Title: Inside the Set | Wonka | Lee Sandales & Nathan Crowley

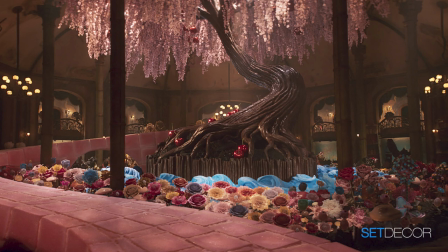The whole concept of the chocolate shop it is a memory of his mother
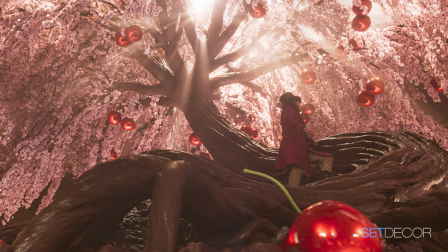and his childhood and what he actually remembers about about his
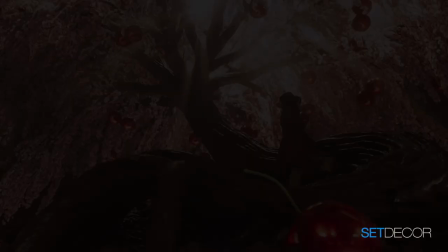world then and then he's translated it into the world now as as a memory of love that's that's the sentiment of it right nathan yeah i mean paul described it to us i think he described it as a was it an enchanting garden we shot all his child we should shot a lot more of his childhood uh of his childhood that's actually in the film it comes in and through it as flashbacks but we shot it all as one with the riverboat he he lives in a on a riverboat uh you know
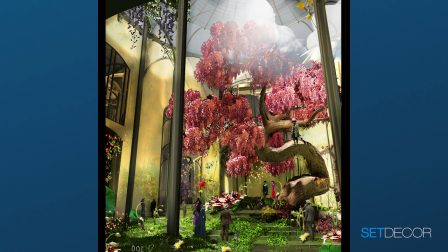somewhere in europe where with a willow tree that drapes over so his memory is this sort of garden moored up to this willow tree and this sort of great beauty
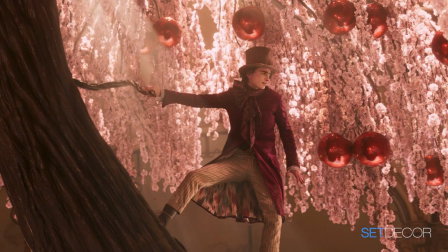again for me it always went back to the the nostalgia of
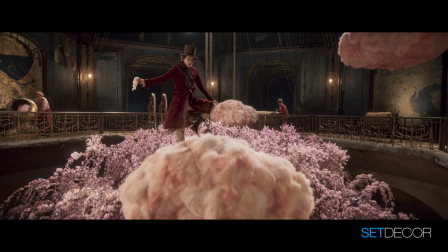your childhood and reading the books you need to somehow capture of that
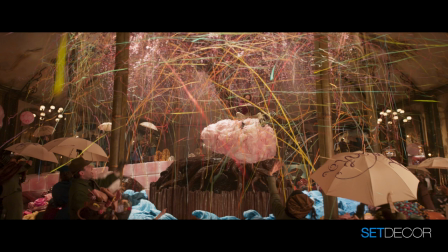in the set so but it was quite clearly laid out because we
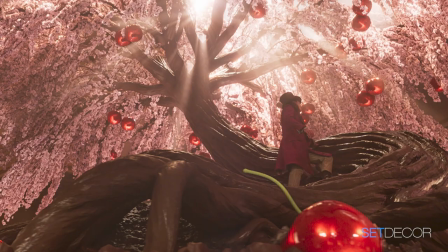know I had a weaving willow tree that doesn't really translate so we made a cherry tree
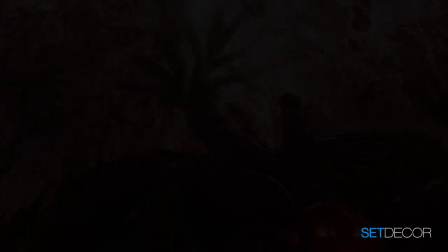so no but the whole but the whole set feels like a it felt like a landscape it did feel like a garden the boat the river the trunk of the tree the the bridge made of Turkish delight the edible flowers there's the little sweetie mine the candies you know the chocolate bees the sugar beehives and then all played out like this in like a piece of theater and we can't step on the chocolate river because that is comes in the 71 film or at the end of our film so we we knew we couldn't do a chocolate river because when we can't go there yet so the chocolate tree seemed like the way to go i love things that move um So it was like, well, let's rotate the tree. So when we do this number, it starts rotating and it goes up it and it's in an Arga shape because it's moving against the camera movement. And then, of course, we decided to spin the tree. So we thought, well, we better spin the river as well. So it'd be silly not to, right? I feel bad for construction and the sculpting shop because it was like, I need some squidgy Turkish delight as pavers. It really did smell like sugar. You could smell the sugar everywhere. it was actually quite amazing those
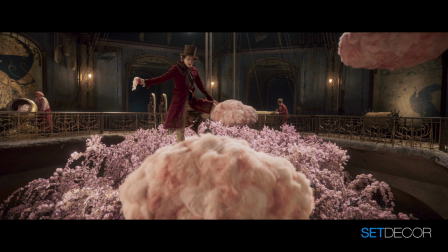cotton candy clouds they were made just literally from cotton wool on like a wire frame with that had like a steel in them so it could actually support his his weight
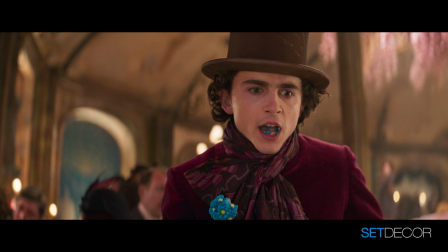and every flower and the toast tools they they were all
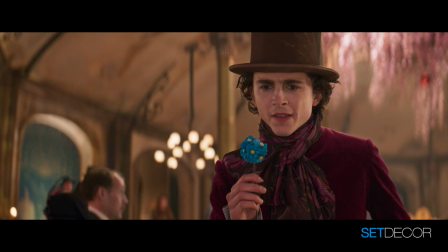made you know they were um we either but like bought bought some in a shop and then they were um glazed and then reglazed and glazed
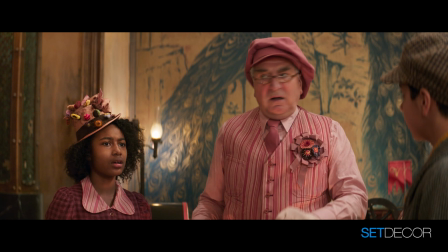again and then sugar was added and coatings of salt just to give
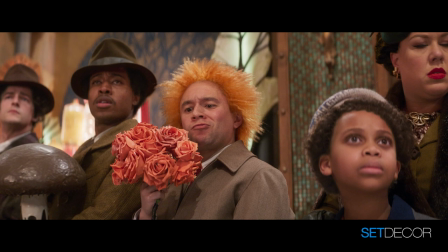all those textures the idea was is that if you looked at it and you
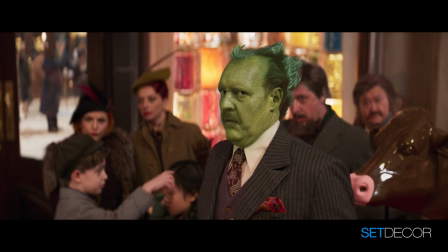felt like you couldn't eat it it was wrong if you looked at it and you could felt like you could eat it then it was right
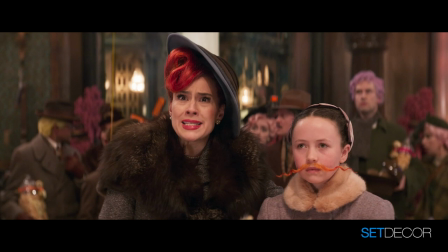so I love the clouds because they they sort of remind you of James and the Jar of Peach and the Cloudman you know so you can there's
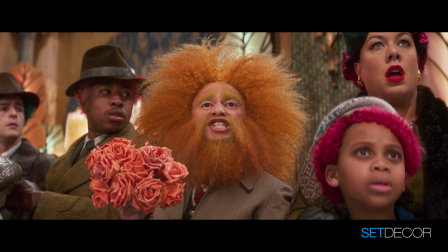so much you can draw on and I think the trick is is to let yourself fall into it although we're governed by period you you kind of have to let go and just find a path through it how tall was the tree 600 feet seems like it it was it was built it
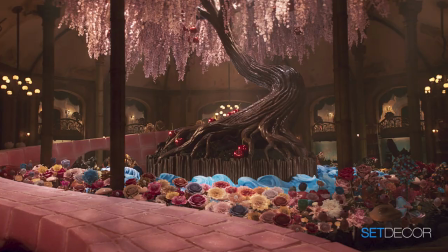was built to the height of the reds i mean i mean i don't know how high that was actually nathan to make the road work we were like on a platform at eight foot and then the river was at two and then the tree went up and we pretty much hit I think it was a 45 foot high stage so I'd say about 35 feet to the top of the tree I mean we haven't even talked about the architecture of the shop it was really the architecture was really easy because it sort of belonged in the galleria and it was a you know the galleria